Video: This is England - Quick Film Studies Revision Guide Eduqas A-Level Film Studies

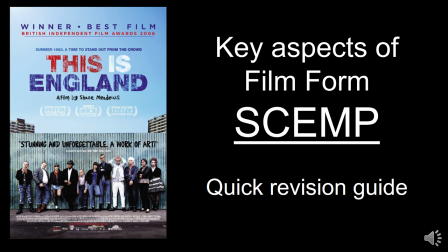[0:00]
Welcome to this quick guide to This is England which appears on EDUCAS's A-level film studies in section C and we're going to cover the key aspects of film form otherwise known as SCAMP for sound, cinematography, editing, mise-en-scene and performance.
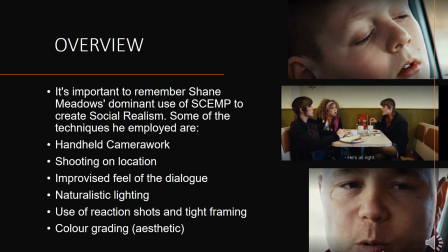[0:17]
Okay Shane Meadows is on record as saying this is his most personal film and most autobiographical film and his dominant use of SCAMP is to create a social realist film and some of the techniques he employs are handheld camera work so it feels more natural.
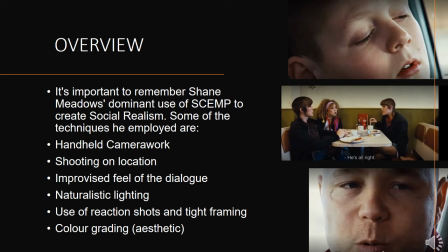[0:33]
He shoots on location so he does not use a studio. The dialogue feels improvised. Tom Togus who plays Sean had not acted before starring in this film. Lighting feels quite natural and he uses a lot of reaction shots and tight framing to really show off the performance of the actors involved.
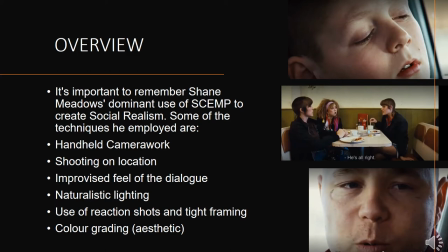[0:53]
The film was released in 2006 so the color grading is applied to make it look and feel like it's from the 80s and that comes under the aesthetic of the film but that is achieved holistically so
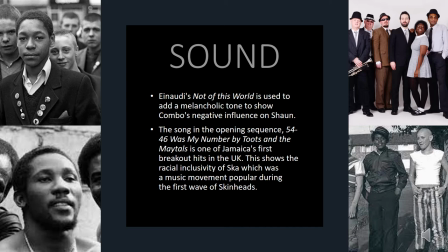[1:09]
a quick look at sound the soundtrack features some very seminal tracks uh the most important one being uh 5446 was not my number by toots and the may tools that was one of jamaica's first breakout hits in the uk so it's very significant and then it shows the racial inclusivity of ska which
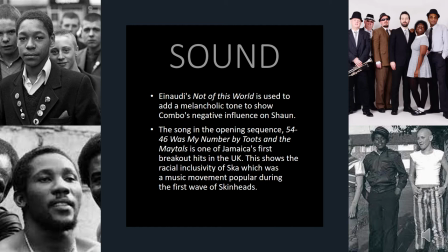[1:29]
was a music movement popular during the first wave of skinheads when it was not it did not have the racial connotations as well they also have some neoclassical music from Ludovico Inaudi and pay attention to when his music plays and
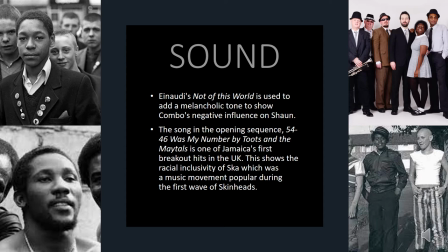[1:44]
try and get a translation of those tracks they appear as Italian names if you shazam them but when you translate one of them translates to not of this world and that shows when Combo's negative influence during the second montage when he is causing mayhem along with Sean.
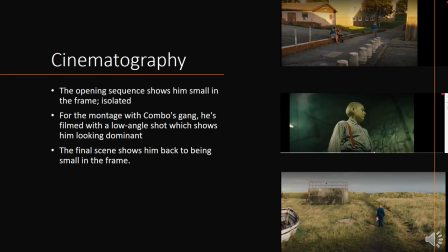[2:05]
Cinematography used, Sean is shown to be quite isolated in the frame so lots of uses of extreme wide or wide shots to show how small he is but then further on in the film when he is radicalized and he joins a Combo's gang we get those tighter shots where the camera is placed
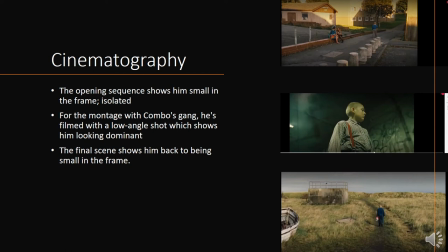[2:24]
lower down giving him that power before returning in a very cyclical motion to the end scene where he returns to the beach before throwing the flag into the sea where the camera shows how small and vulnerable he is within that frame.
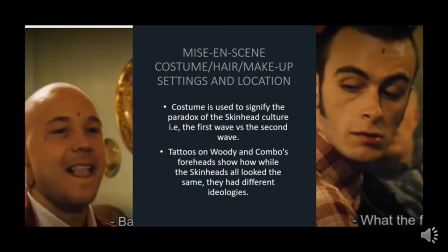[2:43]
Mise-en-scene plays a big part in the film a reminder that Mise-en-scene includes costumes so we've got the the skinhead uniform the first wave using Harrington jackets you've got the Ben Sherman shirts you've got the quarter inch braces you've got the bleach jeans and you've got the military boots you've
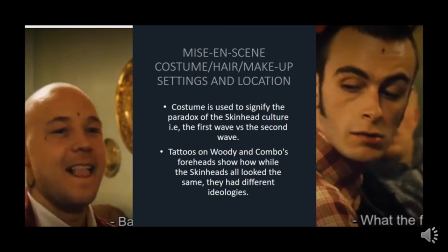[2:58]
got hair the skinheads and also how the females wear their hair within the film makeup settings and location and their significance so her costume is used to signify the paradox of the skinhead culture the first wave versus the second wave so the first wave not being born from racism but by a fusion
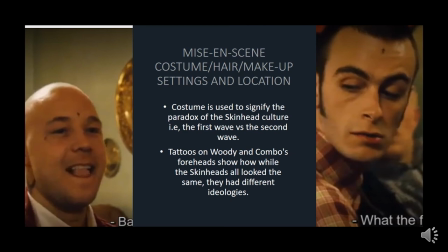[3:18]
of jamaican and white working class people working together and sharing their music and fashion tattoos are quite significant as well we've got the tattoo on woody and combo's foreheads show how while skinheads look the same they had different ideologies